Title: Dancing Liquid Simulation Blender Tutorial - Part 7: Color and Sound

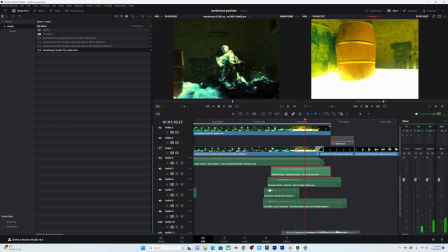All right, and let's see what the sand is like.
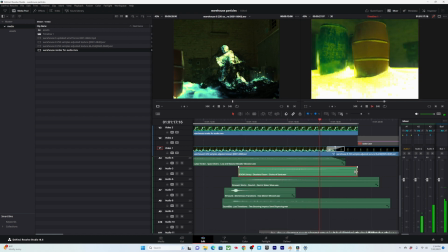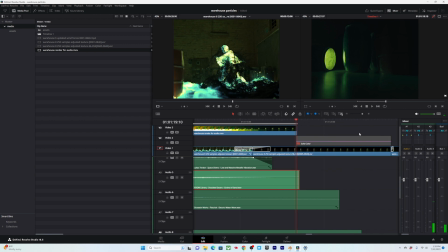Nice. Alright, I really like these sand sounds. And as long as we don't have these overlap in here,
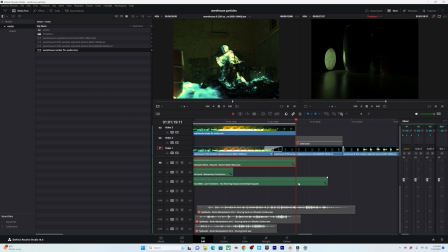it'll make our lives a lot easier for looping later.
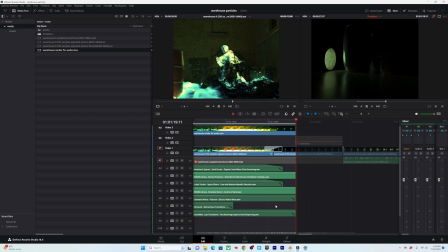Alright, let's see what the rest of these sand sounds feel like.
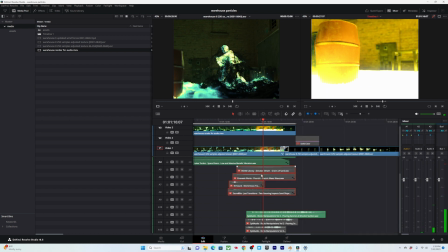Although let's disable these first.
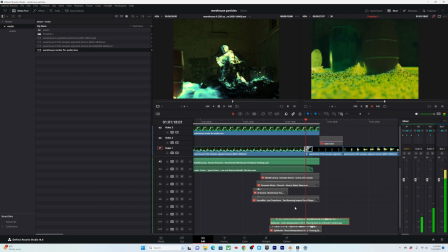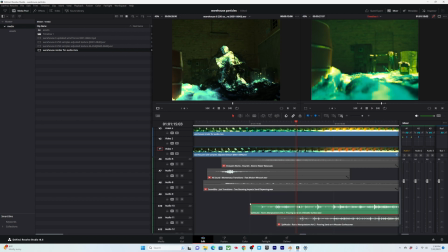I like that. And then we can kind of use one of these other versions of the same one.
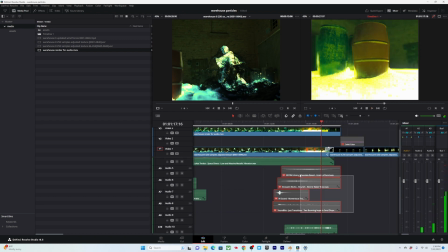Nice. And if we add it with all these,
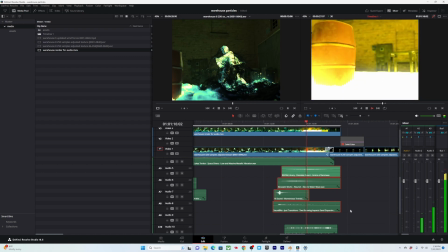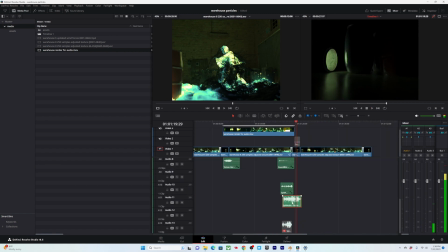nice. I like that. Okay. All right. So now we can take this sandy boy here
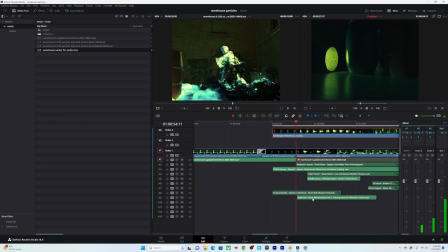and put you at the start. When this comes in.
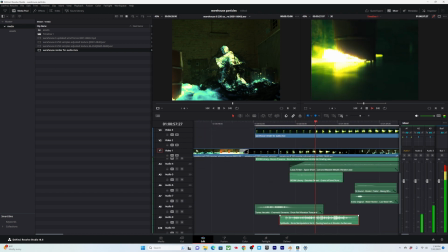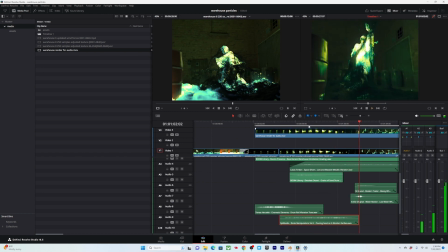Nice. Oh, I like that. Okay.
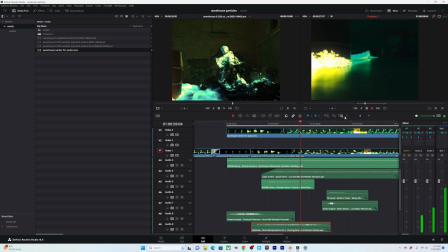I like that a lot. But I'm not super happy with how it's, we're not getting any reaction to this here.
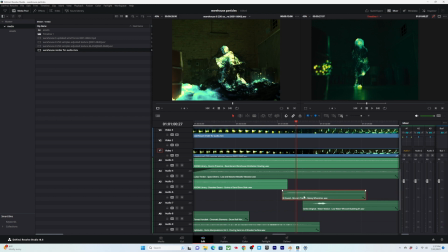So maybe honestly, this sound could be our buildup for that. It's kind of a...
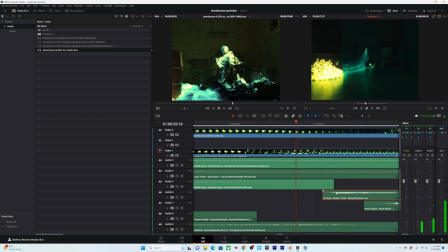Ooh, yeah, I kind of like that. All right, now let's see what it sounds like if we turn on the music.
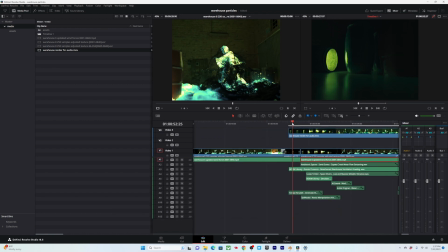Yeah, or I guess hear what it sounds like.
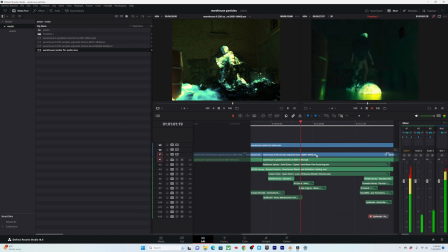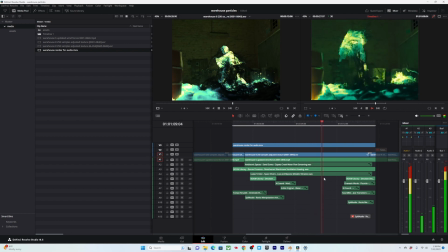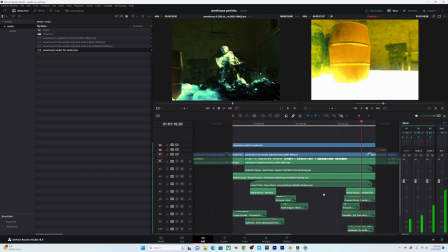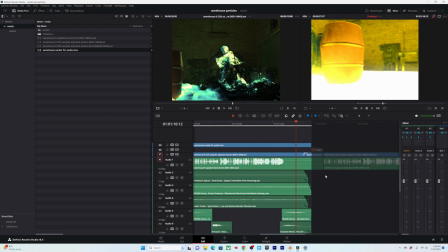I really love that. We're gonna need to remember to fade out these so they don't create a bit of a weird audio cut when we loop them.
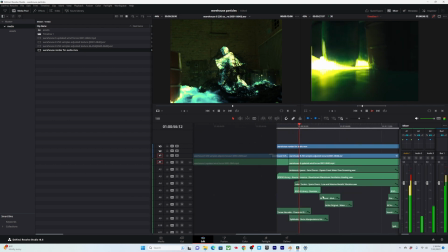Other than that, I think it really just needs a little bit more of this sand sound throughout it.
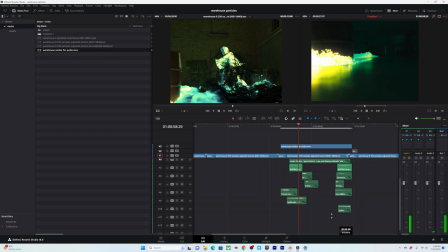Let's take this. Oops.
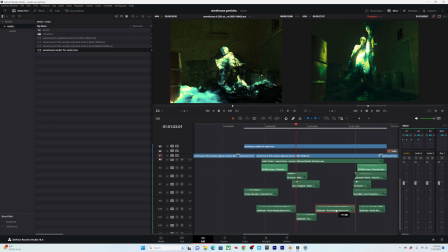Honestly, just duplicate this over. It's so specific enough that I feel like I should be fine. We'll see. Let's see how this sounds.
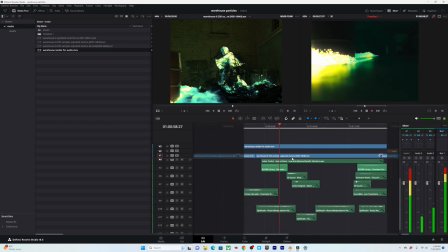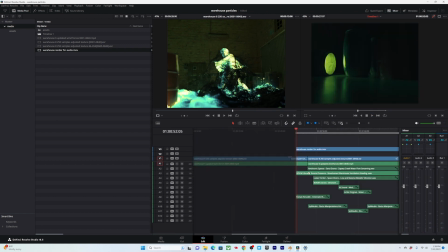Nice. All right, I really like that. Actually, I might want to lower the music volume at first. It feels...
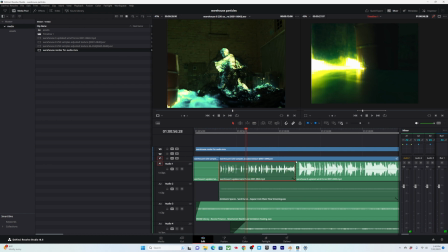What if we adjust this? We can make it a little bit lower, so it's a bit more of a dynamic impact when that comes in, but then also make it sound a little bit more distant, you know?
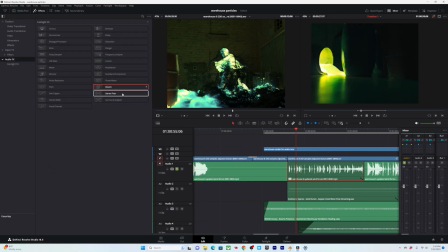What is going to be the easiest way to do that? Let's go into effects, and there's reverb and limiter, I feel like, are the ones I'm most familiar with. Let's see. We just want to make it... I want to make it feel a little bit more distant, so... So it makes it feel a little bit more.
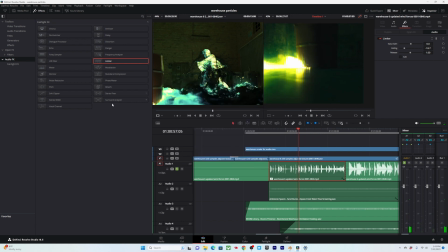Sounds good. And then let's add a little bit of reverb.
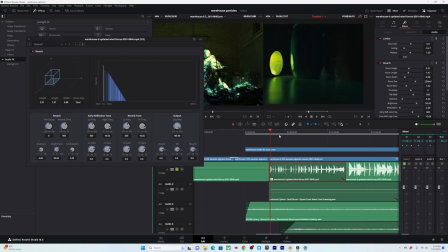Just make this a little smaller. Oh wow, that's a big effect. Okay, let's make this a little drier. Yeah, I don't know. I'll be honest, I don't know what a lot of these things really mean. It just... kind of play around with them until I find something that works.
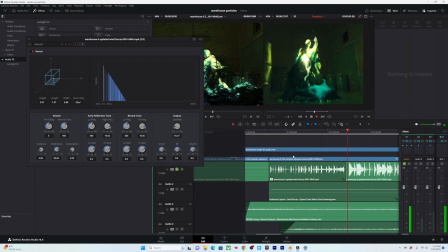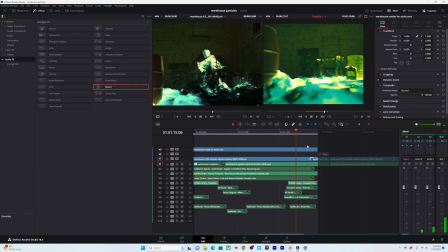Oh, that's nice. Okay, I like that. All right, yeah, that is it. Thank you for sticking around to the very end here.